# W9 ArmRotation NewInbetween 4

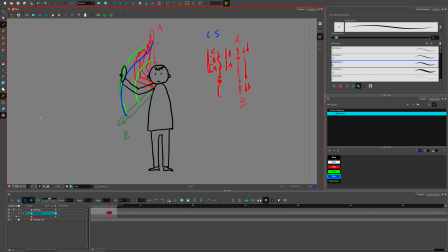[0:00]
Okay, so in this one we can add in between. Okay, so we have, if you see this one, we have here, and so we have the 5 different positions here, 2 keyframes and then 3 in betweens.
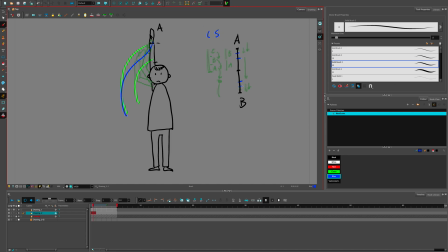[0:17]
So we're gonna add 2 more here. Okay, so for that we go to this frame and Shift J to create empty,
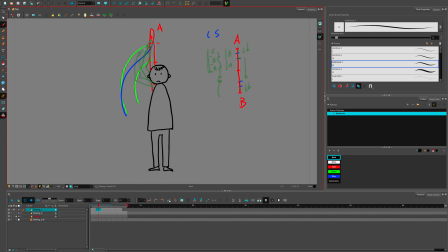[0:30]
and then this one, like we're gonna draw the upper arm first, and then here for this one, right here for this one, we can draw it here like this way, right?
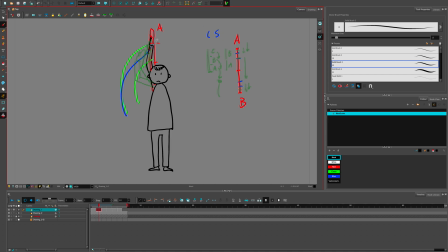[0:49]
And then more or less, I mean, it should be a little lower, like somewhere here, because it has to be in between, like somewhere here. But to make it more interesting, what we can do here is, as the upper arm comes down,
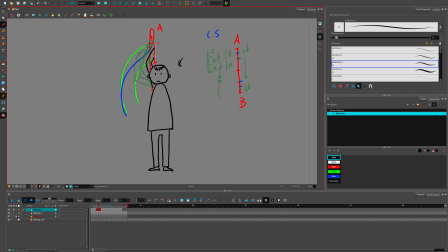[1:10]
we can make this one go back a little bit backwards. Okay, like this way. So if you see that, see what it does? So like this upper arm moves down.
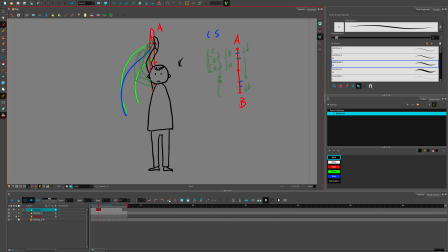[1:29]
I should have the draw upper arm a little bit better, because but it's okay for this one, for this exercise. And then, so can you see that, the effects? So we are emphasizing the S line by doing so, even the S line even more, if you know what I'm saying.
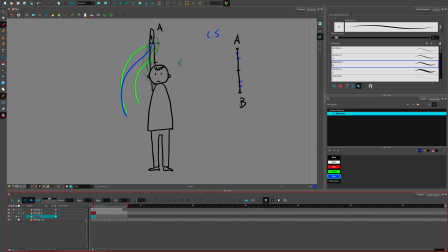[1:47]
So instead of this, let me show you. So here, if you see it, instead of this, like right now, we are emphasizing this. If you follow, trace the like a wrist, right?
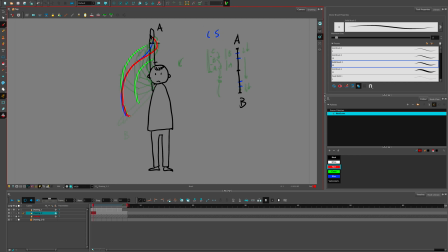[2:05]
We are emphasizing that S line even more by doing so, and then make it more interesting. Okay, so for the in-betweens, for this one, for slow in, we're going to this, and I'm going to lock this layer so that we are not making mistake.
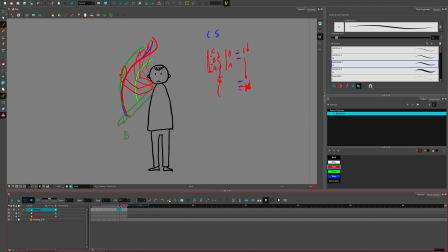[2:24]
So for there, and then create the empty frame by Shift J, and then add. Okay, just like this one is straightforward, like in betweens. But this one also we can add the straight in betweens here, like this,
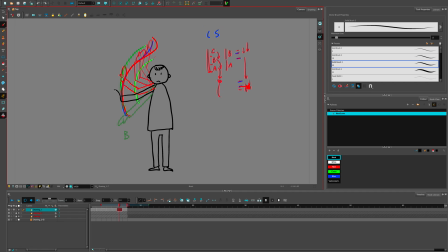[2:46]
like really go back, something like that. But instead of doing that, maybe we can this one, maybe right, if you see this one, instead of here, we can add somewhere like here or even here.
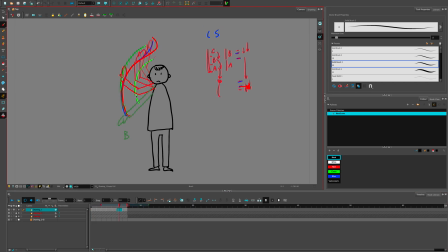[3:02]
Okay, honoring. So this one we make also a little bit of variations. So we add, okay,
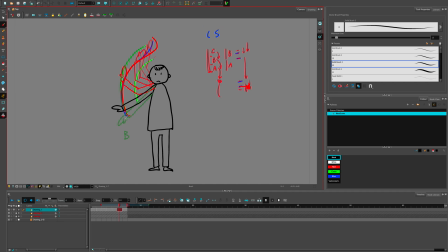[3:21]
so very close to this B position, honoring it. Okay, so so then if the hands size a little bit, is it a little shorter? Okay, let's just play back and see. Okay, so now if I turn off the this layer, guideline,
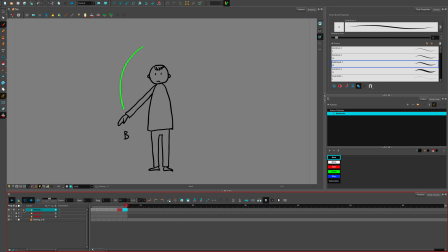[3:40]
so this line now it looks much more interesting than the very first one that we did, right? It looks very interesting. So you can experiment. You can the animation that I want you to submit is this one, but you can make a lot more variations.
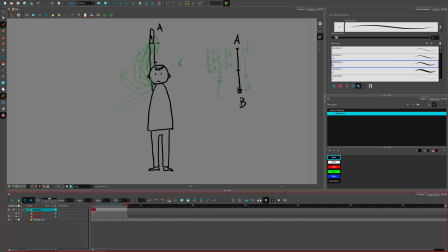[4:00]
Okay, by giving the different timings for wrist and the elbows, you know, and giving it different pose. All right.